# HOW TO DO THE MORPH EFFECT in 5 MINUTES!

So for the past few months I've been skimming through different effects and videos on several different
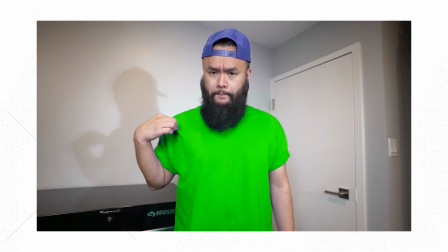social media platforms to see if there are any effects that can break down and recreate for you guys.
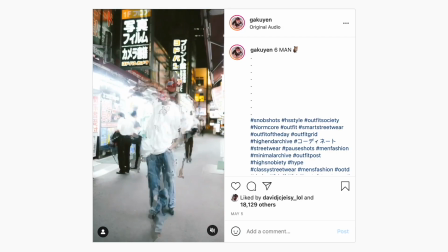So I stumbled upon this one a couple weeks ago and thought it was really cool and at the same time really really easy to do. So today I'm going to show you guys how to easily shoot this and edit this in post.
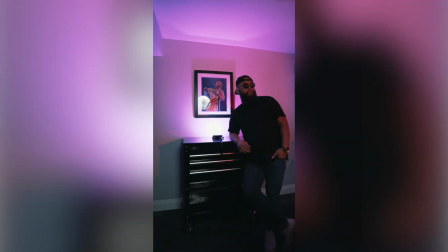So if you guys want to see more of these type of tutorials make sure to like subscribe and hit the bell notification button so whenever I post a new tutorial like this one here you guys will be notified. A big shout out to Motion VFX for sponsoring this video.
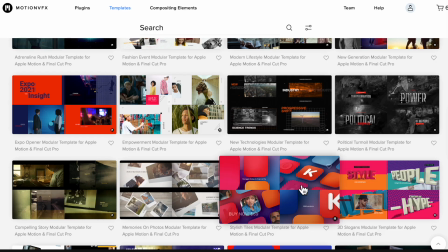If you're looking for the best plugins for Final Top Pro X and Motion then you definitely need to check out motionvfx.com.
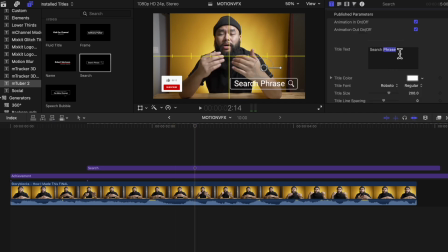I've been using their products for about five years now and I definitely highly recommend them.
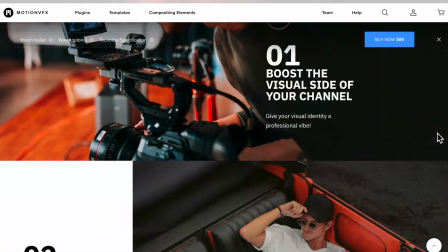Motion VFX is the most advanced company with hundreds of plugins that work well with the all new M1 Apple computers. So throughout this video you'll be seeing some nice visual pop-ups which is part of their M Channel Modern plugin. If you're looking to grab a plugin for yourself, make sure to use my discount code PRIMETIME to get 10% off your purchase. I'll make sure to leave a link in the description down below.
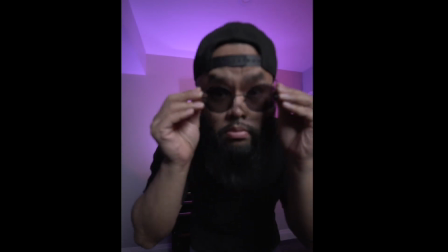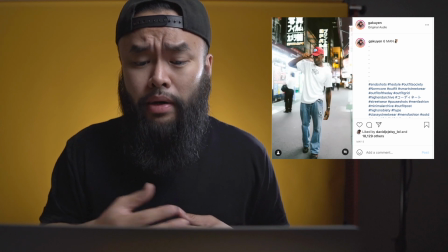So just by watching this video here created by Gakuyen, sorry if I'm pronouncing it wrong,
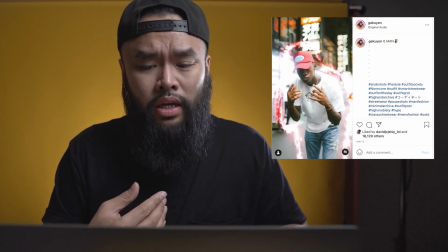it seems like they took a few different clips in the same location and just had their subject move to different spots in the frame.
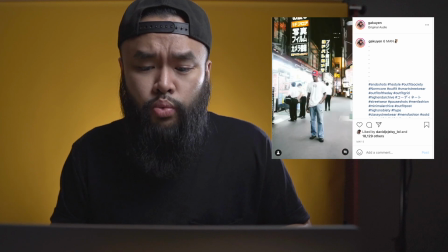It also seems like each one was morphing into the next scene. I know Final Cut has a built-in effect that looks pretty similar to what they did here so we're going to try it out and see how that turns out. So I will be shooting this vertically with a tripod. You can shoot it horizontally or vertically. All the steps will be exactly the same. Now shooting this is very simple. The first thing you're going to need to do is find a spot to shoot it.
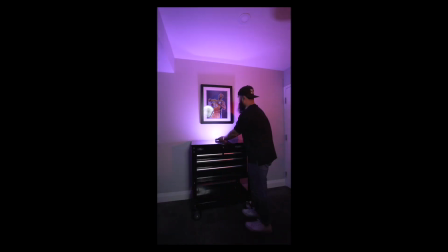I'll just be doing it in the office but I also set up a few lights around the room just so it doesn't look dull and boring. I left the focus setting on my camera to just auto so that it can just automatically capture me while I move and get my shots. I shot one continuous clip instead of multiple ones just to make things a lot easier. So I did three different poses for the camera similar to the example that I showed you guys earlier.
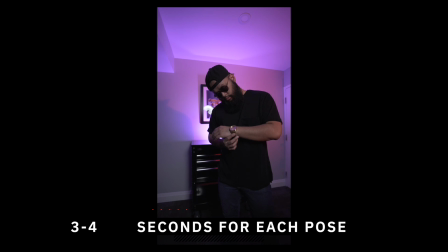I suggest about three to four seconds for each pose and with each new pose try to get a little bit closer to the camera. So editing this piece will be super super easy as well.
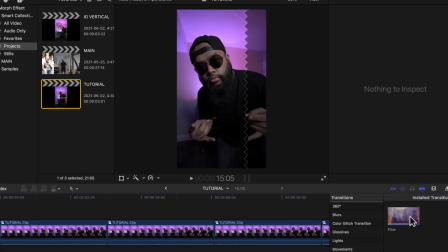First thing I did was create a vertical project that was 1080 by 1920 then you're going to take that long clip that you recorded earlier and put it on the project timeline now with that clip selected head over to the inspector tab and adjust the rotation and scale so that it fits the
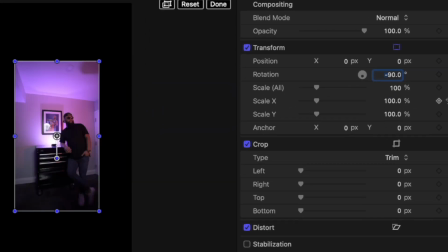frame i set rotation to negative 90 and scale around 180 once you are done that you're going to cut out the parts of the clip that you want to use in effect and you're going to do this using the blade tool
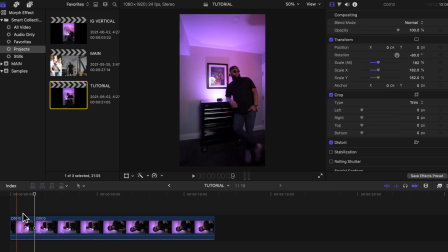You can just delete the clips in between since you won't be needing them anymore.
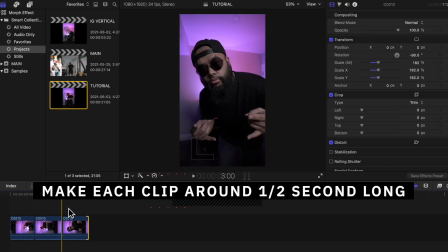You can resize each clip to make them longer or shorter. I suggest to have them around half a second long so that you can make them quick and snappy. But honestly it's really up to you. Now you will need to look for the flow effect in the effects tab and drag it in between each of your clips.
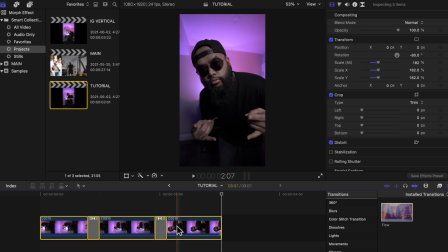Now you're going to highlight everything, right click, and create a compound clip. This will just organize your timeline and put everything together
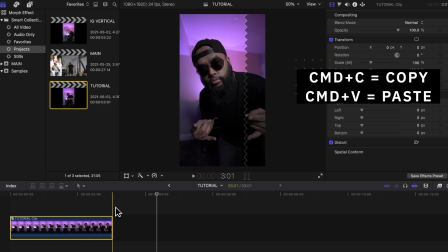Once you are done that you can copy and paste that as many times as you want depending on how long you want it to be
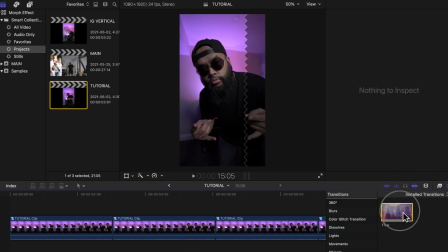Then you will just need to place the flow effect again in between each of those clips